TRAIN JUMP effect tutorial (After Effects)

Hey, this is Steve from Unexplored Films here, back with another filmmaking tutorial.
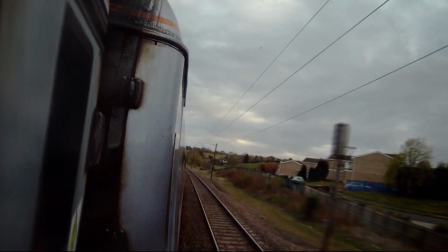5s
And today I'm going to talk you through how I did my jumping off a moving train video, which is one of the ones in the effects playlist.
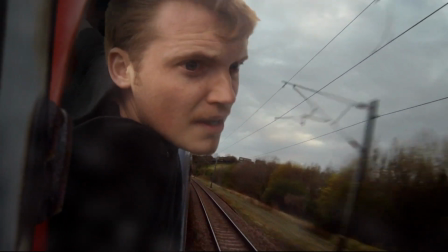11s
Now this works with any moving vehicle. It's basically meant to look like you're jumping off a fast moving mode of transport.
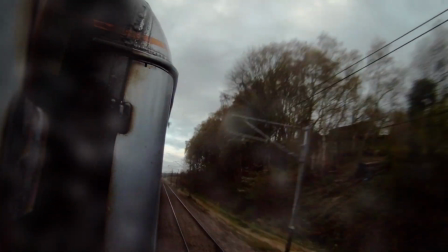16s
And what we're basically doing here is combining some location footage with a separate element that you can film at home.
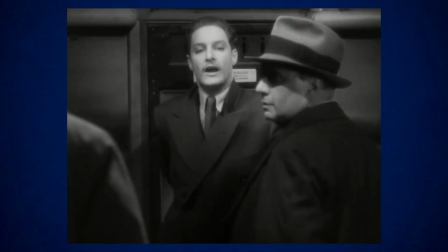22s
And Hollywood's been doing effects like this for years.
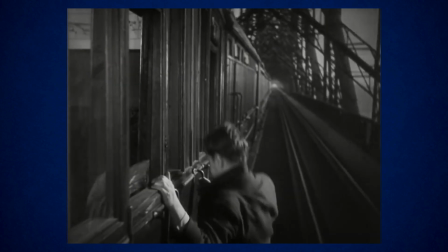25s
In fact, the earliest example I can find of something pretty similar is from the 39 Steps made by Alfred Hitchcock in 1935.
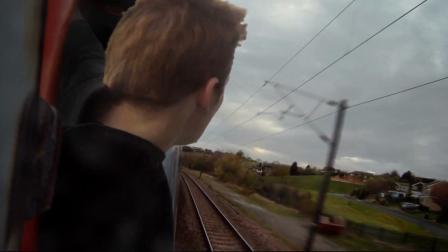32s
Now, we filmed this a little while ago actually, so I would probably do this a little bit differently if I was to repeat it.
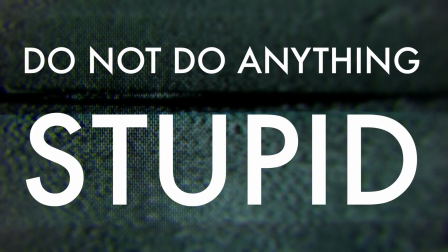38s
So the first step for this effect is to actually get your background. Now, just to get the safety disclaimer out of the way, please do not do anything stupid to get footage.
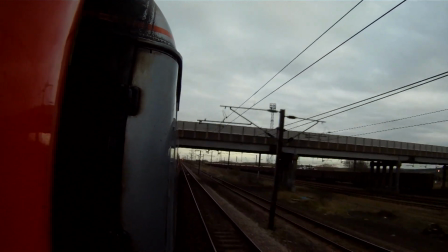45s
We recorded our background on a GoPro by putting it through a tiny slit in a window on a train.
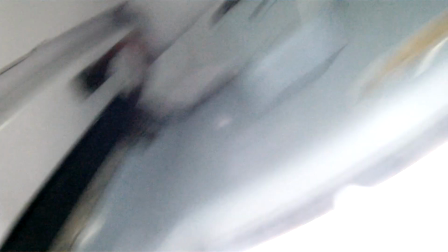51s
I did not lean out of the train to get this, so I couldn't actually see what was being filmed.
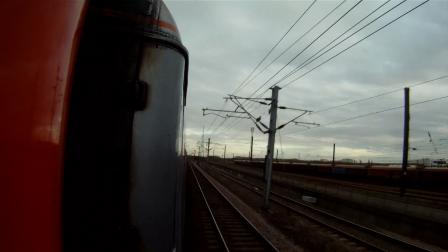56s
Do not lean out of a moving train or do anything dangerous on any mode of transport to get your footage.
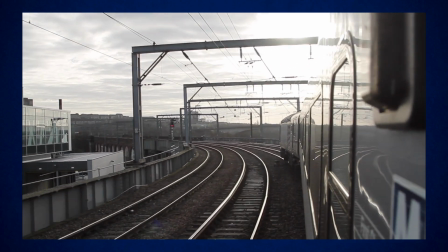61s
It just is not worth it. And a safer option might actually be to download some stock footage that is similar to this, where you don't actually have to film this element yourself.
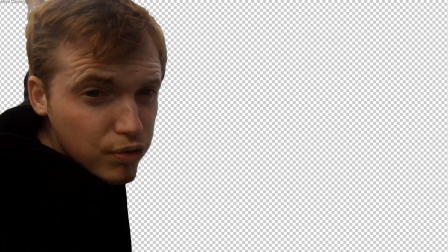69s
The next stage is to perform the leaning out of the vehicle, which is going to create another layer to go on top.
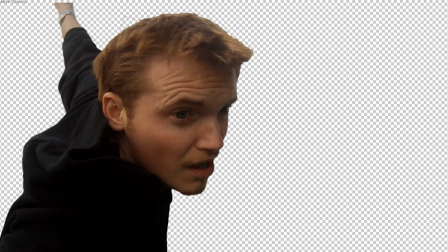74s
Now, there's a couple of things to bear in mind with this that will help match the original.
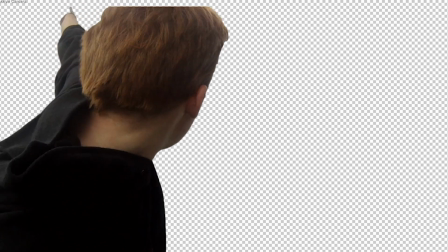77s
If you can, match the same camera you used for the previous footage, and that is really going to help sell that you're in the same frame. So we shot the background on a GoPro,
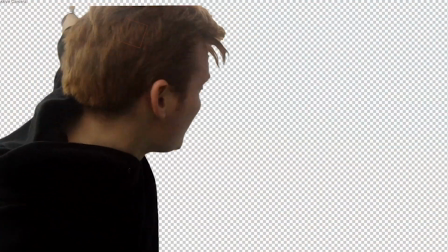86s
so we filmed this on a GoPro as well. Same frame rate, same everything. Now, we didn't actually use a green or blue screen for this.
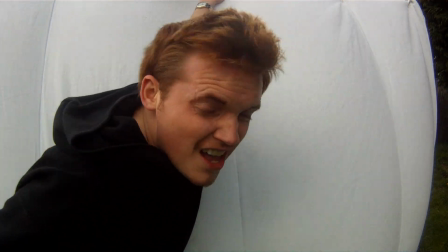92s
I would if I was doing it these days, but back when we shot this, we wanted to actually do a bit of a chroma key and a bit of a luma key test, and we used a white sheet for this.
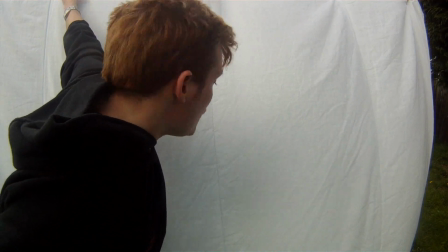100s
To be honest, it was more trouble than it was worth, but in the end we made it work. But the main things to mention are matching the light by doing it outside, ideally in similar lighting conditions,
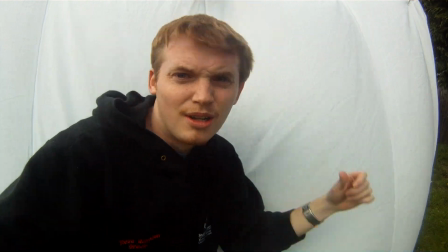109s
matching the camera, and for added believability, try and create some wind effects. Now, we used a leaf blower for this and it was perfect.
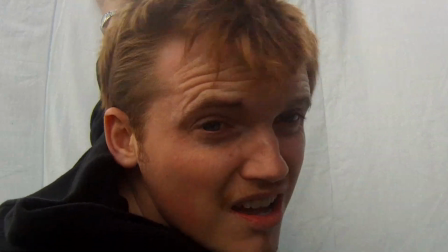115s
We aimed it at the back of my head to make my hair blow around, and it just sells that you're leaning out into some really high speed air.
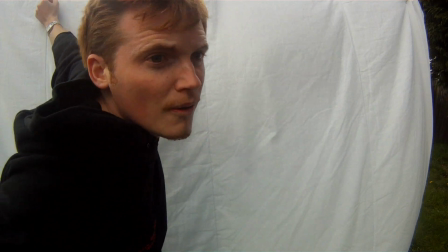121s
So next I just tried to imagine that I was leaning out of this train. I'm kind of looking at the landscape whooshing past.
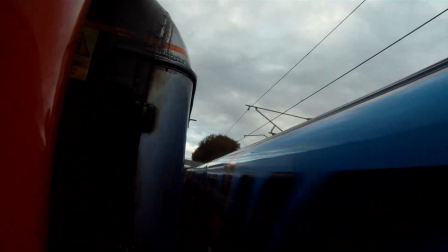127s
Now, because when we had put the camera out the window, we had luckily got a train coming in the opposite direction, we thought it would be most fun if we used that section.
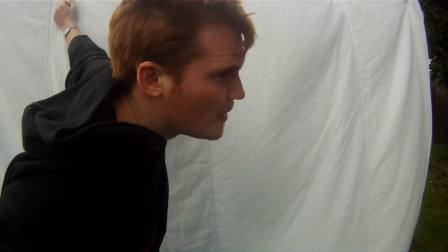135s
So it's almost like I've leaned out as if I'm doing it for a bet or something crazy, and then I see the train coming the other way and I panic and I jump right in front of it.
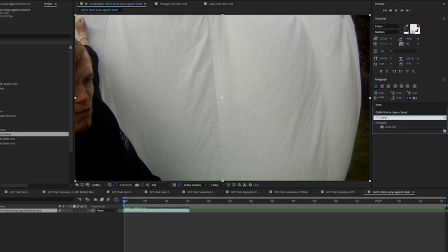144s
That was basically what we were trying to make ours look like. So first we put these takes into After Effects and we had to remove the background.
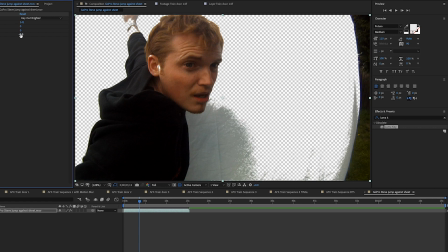150s
Now again, if I'd done this in front of a green screen, which I would recommend, this would be much easier. As I say, we were doing this as a bit of a test for the different keying tools that are available.
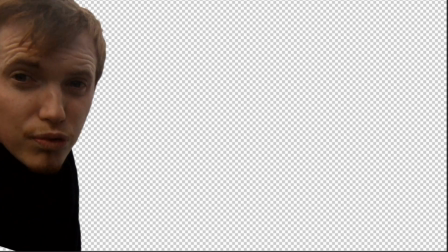159s
It didn't do a brilliant job because the sheet wasn't massively evenly lit. In the end, I think it was kind of a combination between keying and the rotoscope tool.
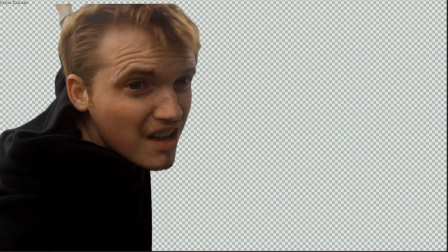166s
I think I actually did a lot of this with rotoscoping in the end. So save yourself some bother, don't do what I did, do it in front of a green screen.
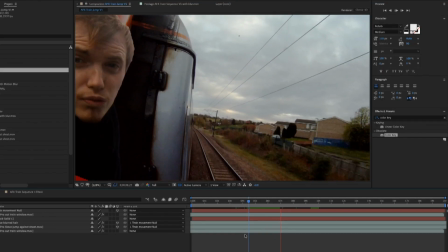171s
The next thing to do was to just do a quick test putting it on top of the background.
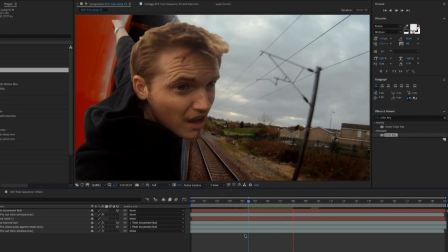176s
Now, because we were just holding this camera through the window, it was wobbling around a bit, so it wasn't mega steady.
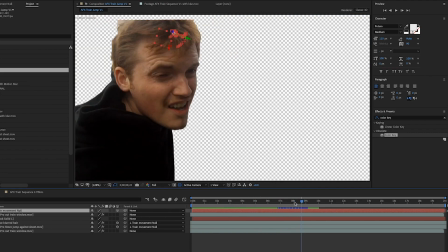182s
So the next thing to do as well was to actually track the movement of the background layer and save that to a null object, which I could then parent the figure to.
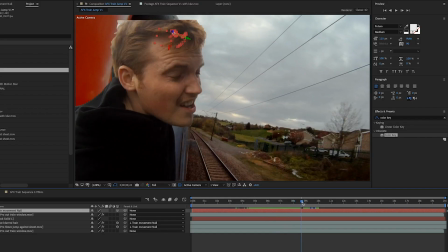190s
And then hopefully it looks like the figure's movements are pretty much matching the train. Next, I realized that to avoid just making it look like one layer had been slapped onto the top of another,
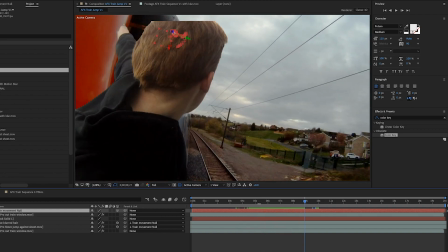199s
there were a couple of embellishments that I could add to make it look like I was leaning out of the doorway of the train and not just in the extreme foreground.
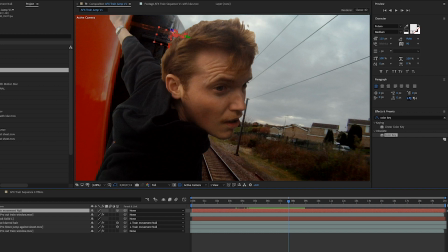205s
Now, there wasn't actually a doorway in this spot right next to where we had filmed this. It's actually just the gap between two carriages, but because there was this kind of red shape in the foreground,
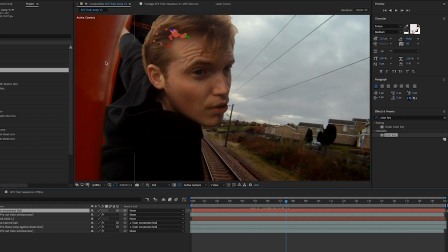214s
I realized I could duplicate that and add it back over my cutout and then darken the
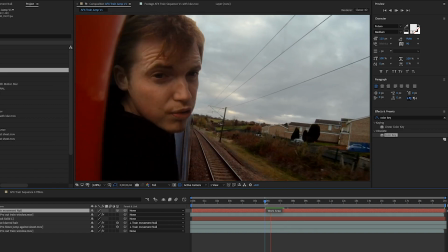219s
patch behind it to make it look like I had appeared between two parts of the train,
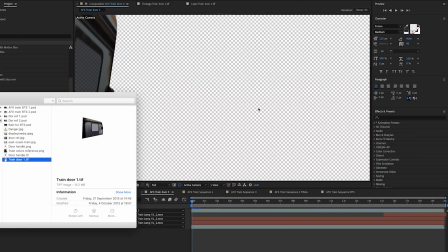224s
a foreground and a background. After a while though, I actually decided to go one step further and build a fake door which could slide away to reveal the figure appearing.
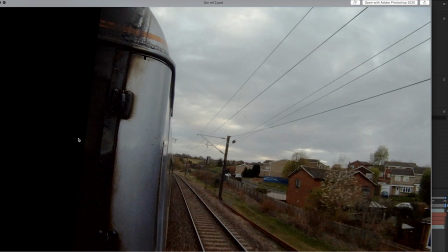233s
So for this I took some freeze frames of the carriage and basically copied and pasted some of the texture in Photoshop.
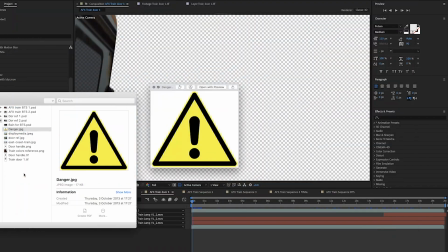239s
I also found some online images of train doors and tried to copy the warning sticker and handle and a few other things like that.
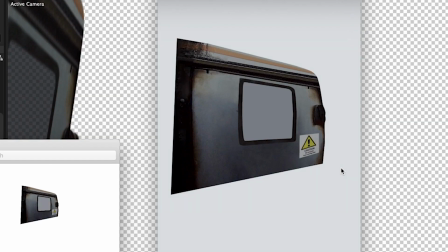246s
And I even added a slight opaque layer in the middle to look like a window.